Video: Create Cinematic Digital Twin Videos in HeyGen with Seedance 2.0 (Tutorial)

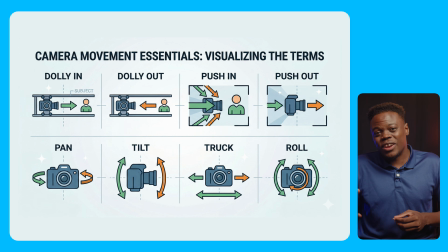Things like dolly in, dolly out, push in, whip pan, or side profile give the model way more context on the kind of visual results you actually are going for. Now, if some of those terms feel a bit unfamiliar right now, that's okay. The better you get at describing the movements, the more cinematic control that you'll actually have.
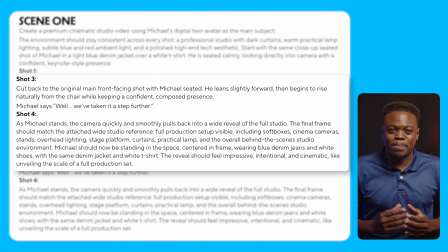Now, for the final shot, I told it to cut back to the main angle and reveal the studio after the last line.
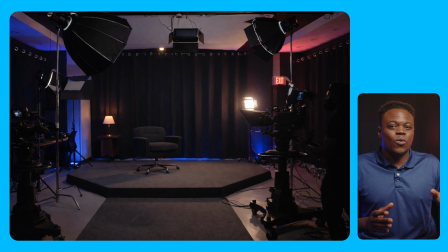To help guide that reveal, I also generated a reference image for what I wanted the full studio to look like using Nano Banana 2.
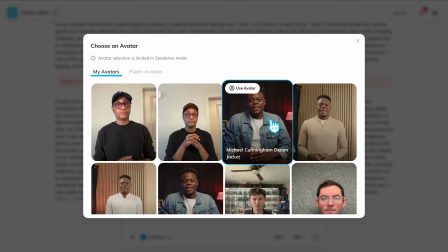Now, before generating your clip, make sure the correct avatar is selected.
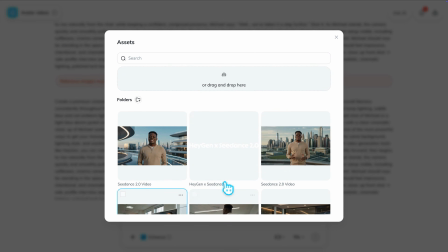You can also click the plus icon to add scene elements or other avatars, which we will cover in a second here.
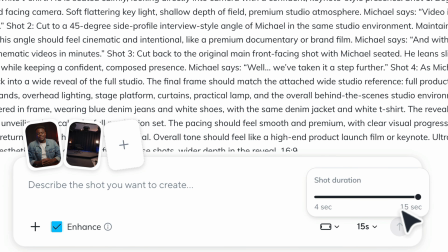Next, you'll need to set your duration. This is important because it affects the pacing. If the clip is too short, dialogue may speed up and camera movement can feel rushed. Finally, you need to choose your orientation. Portrait for TikToks, Reels, and Shorts, or any other vertical format, or landscape for traditional 16:9 videos like YouTube, things you'll see on your TV.
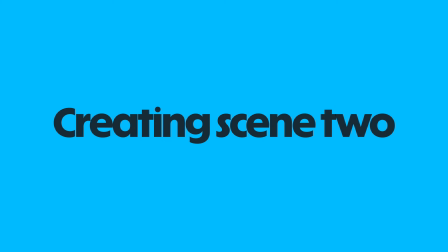Now, once that's set, you're ready to generate. For scene 2, I pretty much kept it simple. I used the same general approach, selected my avatar, and pasted in the prompt and clearly described the scene.
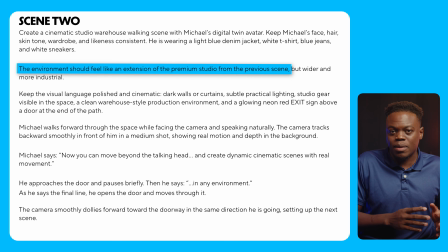I specified that the environment should feel like an extension of the first clip, and then added the dialogue along the avatar's movements and actions.
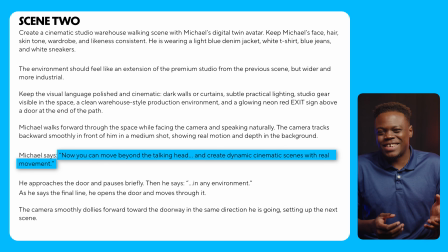And just like before, I was intentional about the camera direction.
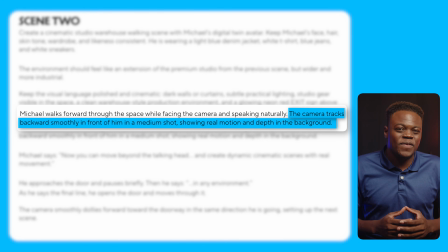In this case, I wanted the camera to track backwards so that my avatar stayed facing the camera as he walked, right up to the moment until he reached the door.
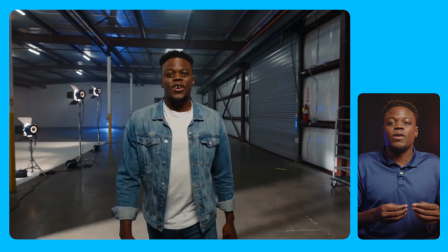That one detail makes a huge difference because it helps the motion feel more purposeful instead of random as it transitions into the next scene. And with that scene done, let's move on to the next one. Now for scene 3, we get into one of the most powerful features, multi-character support.
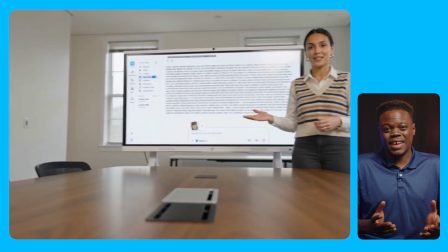That means that you can add more than one character to a scene, which makes it possible to build conversations, presentations, and group scenarios without extra production. For this one, I wanted the setup to feel more dynamic right from the start.
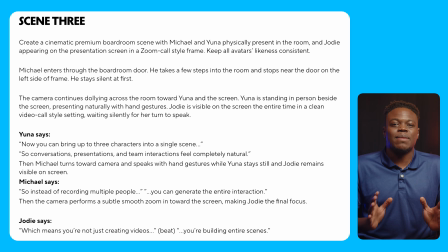So once again, I established the scene clearly in the prompt,
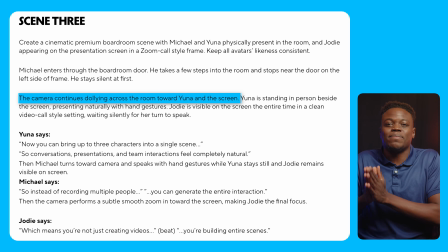but this time I made sure the camera was dollying as Michael opened the door to create a smoother transition into the boardroom.
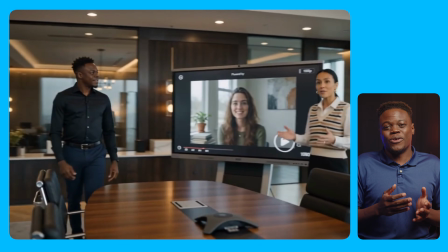As Michael enters, Yuna has already started speaking in the background, which immediately makes the scene feel more active and realistic.
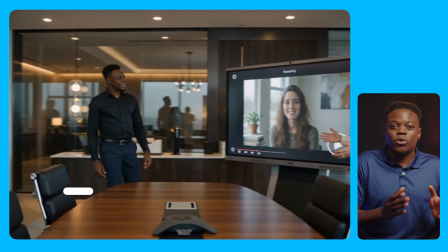And while Michael is entering, the camera pans to reveal both Yuna presenting in position and Jodie on screen.
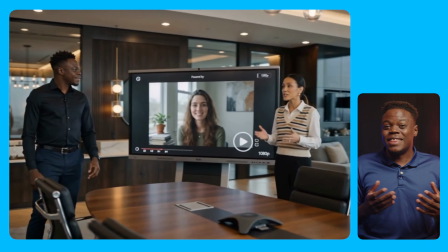Now you'll also notice that Yuna naturally gesticulates while she speaks. This was intentional, and it's something I called out inside of the prompt.
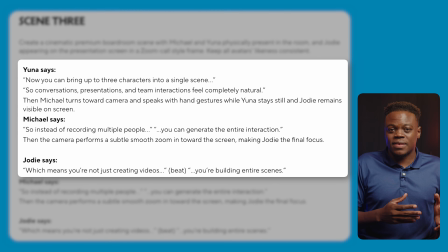And just like with scene 1, I broke the prompt into beats, so the model knew exactly who should speak and when. So first, Yuna speaks while Michael and Jodie stay silent. And then, Michael speaks.
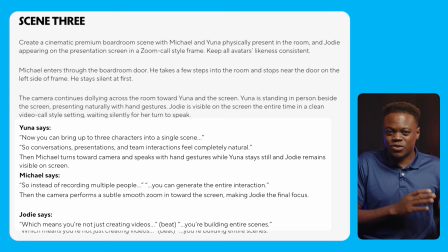And finally, Jodie delivers the last line from the screen. Now, I'll be honest, this one took a few iterations to get right.
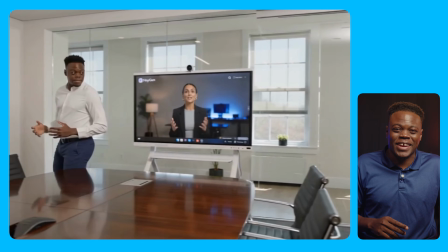In fact, one early generation accidentally put Yuna on the TV screen, and then that kind of sparked the idea to intentionally add a third avatar.
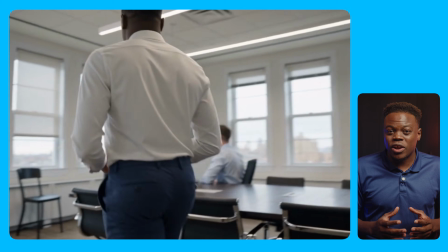Now, with Seedance 2.0, you can currently add up to 3 avatars in the scene.
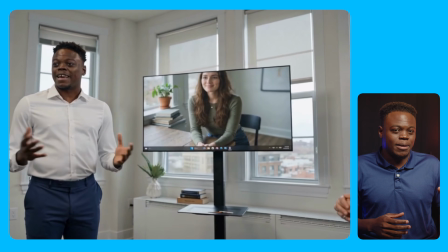You can also include other realistic people in the shot like I did here, but they won't be able to speak the way your main avatars can. You see, once I gave the model more context and got way more specific about who was speaking and who should stay silent, the results got a lot better.
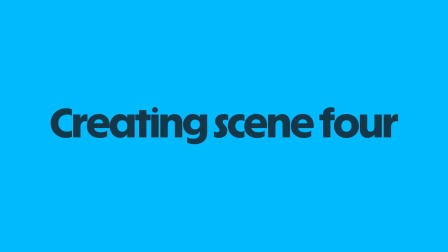And once this clip was working, the final scene was pretty straightforward. Okay, so for the final scene, I used the same general approach.
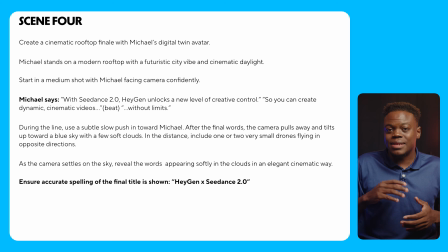I described the scene, the movement, the dialogue, and how I wanted the shot to end.
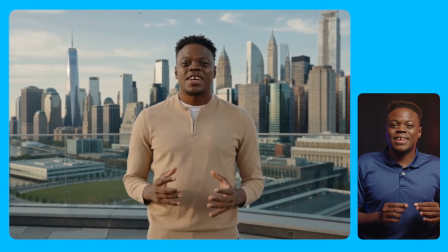Now, this one took 2 tries, mostly because the text at the end wasn't rendering accurately the first time.
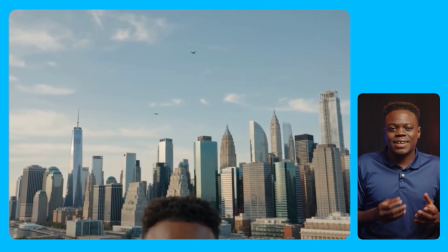Now, that could have been partly user error since I didn't emphasize the spelling enough in my original prompt.
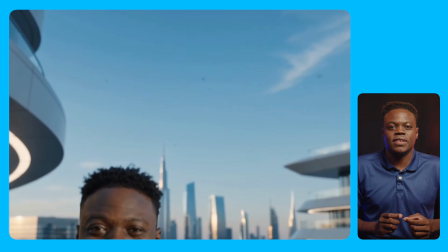So in the second version, I gave it clear instructions to preserve the exact spelling, and it worked beautifully. And you may want to consider this anytime you have to use text in your video. Alright, so once all the scenes were generated the way I wanted, I downloaded each clip and stitched everything together in the right order inside of Final Cut Pro.